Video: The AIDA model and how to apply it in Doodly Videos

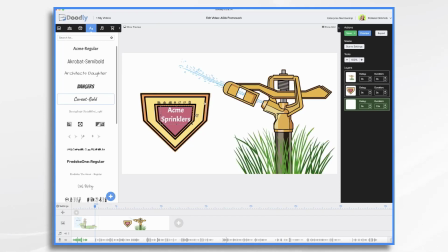4:02 Okay, so now we have scene two, and we're gonna talk about acne water sprinklers are so efficient, and then maybe we'll zoom the camera in onto our logo just to make it interesting, okay? So we're gonna click over here. This is our pan and zoom tool, and that little plus sign adds it.
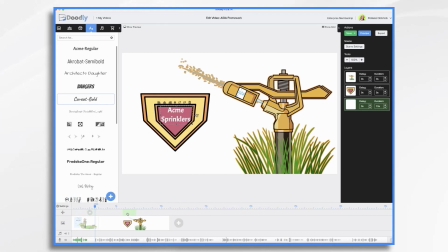4:20 And we're gonna slide it over. Doesn't matter where at this point. Double click,
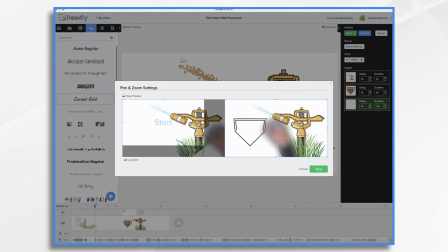4:26 and I want the start to be full screen, so I'm adjusting that so it's full, and I want the end to be on our logo.
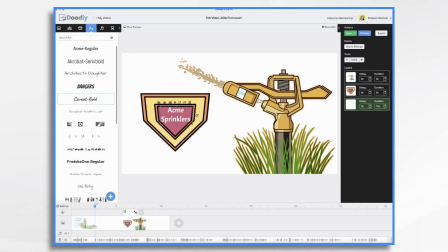4:37 And we'll hit apply. And now we can preview and fine tune the placement of this camera move.
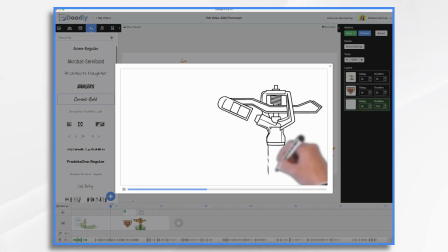4:45 So I'm gonna right click and click preview.
Sprinkler systems are the most efficient and environmentally friendly way to water your lawn.
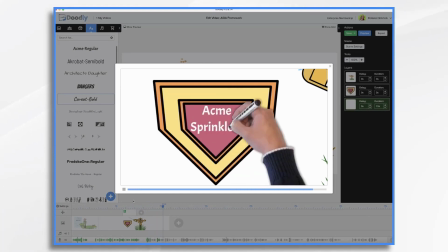4:51 They use less than half the amount of water as other I will adjust some timing here.
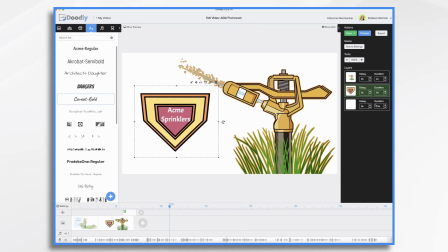4:56 Honestly, I think the logo should be already drawn on. I think it's too distracting. Logo's already in place. We're gonna draw on the sprinkler, and then maybe we'll write in here 50% less water.
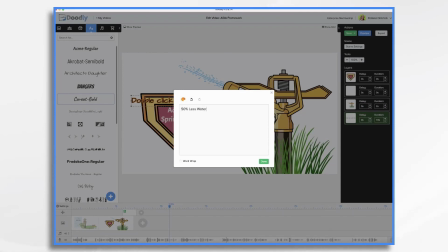5:12 You know, do some of the benefits in this little area here when it's zooming in.
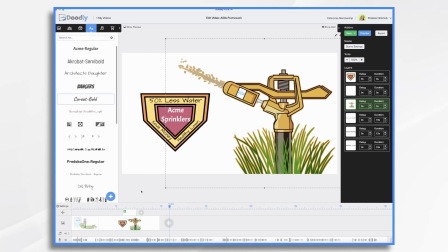5:17 And that's looking a little bit better. So now I'm gonna use the little preview.
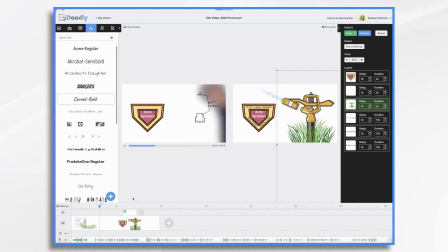5:23 I've talked about it before. You get better control over what's playing, and it's great when you're trying to get timing worked out. Okay, so I need to, again, adjust some timing. I don't want 50% less coming on just yet.
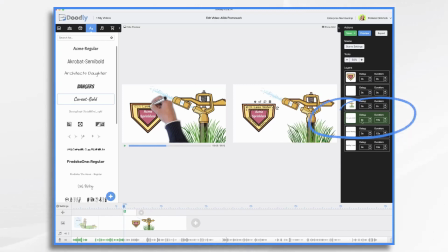5:41 So I'm gonna add about 3 seconds delay here, and we'll worry about the camera move in a minute.
Most efficient and environmentally friendly way to water your lawn. They use less than half the amount of water as other types of sprinklers, saving you money.
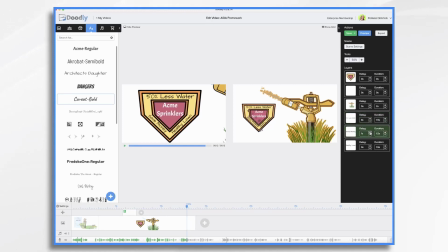6:00 So saving you money needs another delay. Say 2 seconds. And then I think healthy lawn will probably be okay. So again, we're just looking at timing right now, not worrying about the camera move.
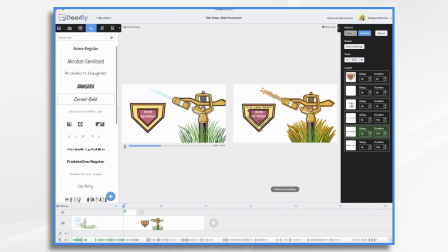6:15 Efficient and environmentally friendly way to water your lawn. They use less than half the amount of water as other types of sprinklers, saving you money on your monthly bills while preserving.
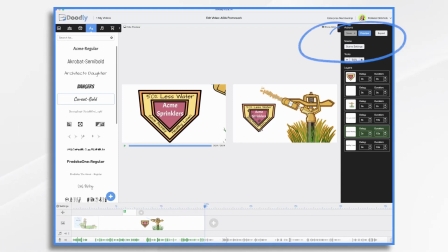6:27 Yeah, and the timing is fine. I'm gonna add a couple seconds at the end.
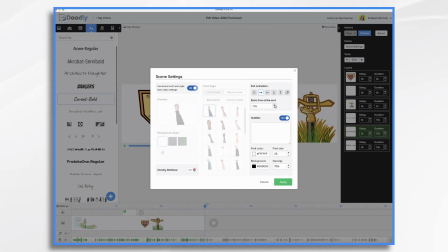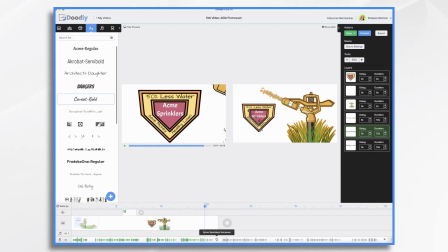6:38 And you'll see it ends right here with this pause, and then my next scene will come on, and that'll be fine. Now, this camera move, it comes in too early. I don't want it to come in until he starts writing.
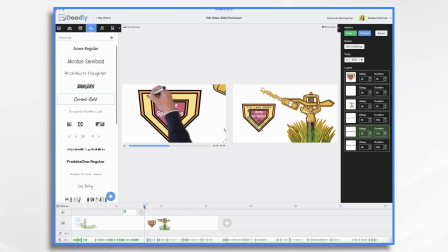6:53 So see how I can control where my playhead is to right before he starts writing. And that's right here where I want the camera to start zooming in. So now I'm gonna take my little camera effect and I'm just gonna slide it over.
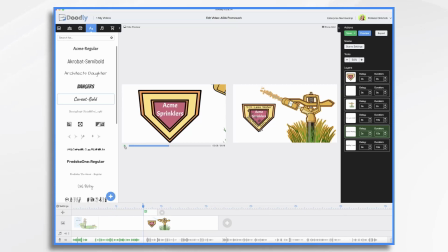7:10 So now when I hit play, it'll be zooming in. So let's move it back a little bit.
Water your lawn. They use less than half the amount of water as other types of sprinklers.
And that will be fine. So let's move on to our next scene.
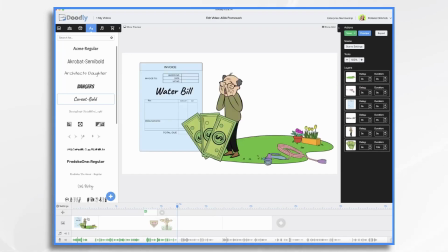7:27 Now, if you recall, we had this character here, Phil, this elderly guy, and he was pretty worried about his water bill.
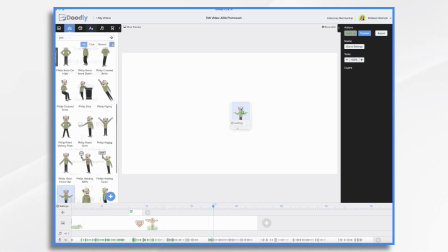7:34 So we want to use the same guy. Or I kind of like this with the two hands up.
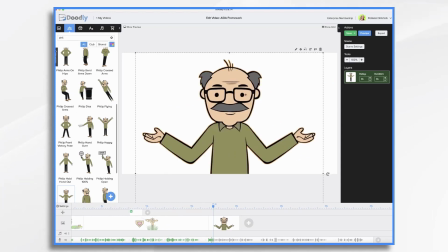7:39 So let's use this one.
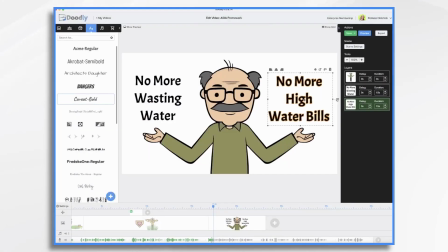7:43 So ideally, someone who's worried about wasting water or frustrated with high water bills, struggling to pay their bills, all of a sudden they're gonna be like, oh, I want this. I want this sprinkler. So let's see how this one is timing out.
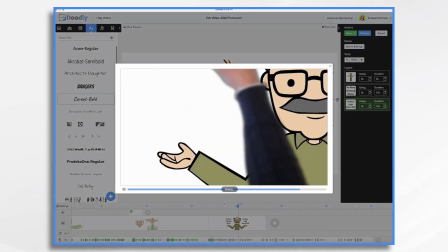8:00 You'll never have to worry about wasting water and high water bills again with an Acme system installed.
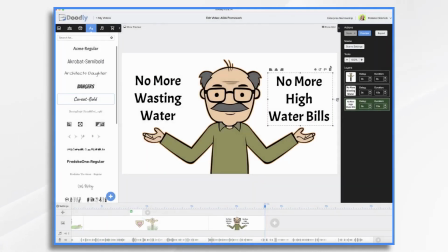8:07 So you'll notice a couple things.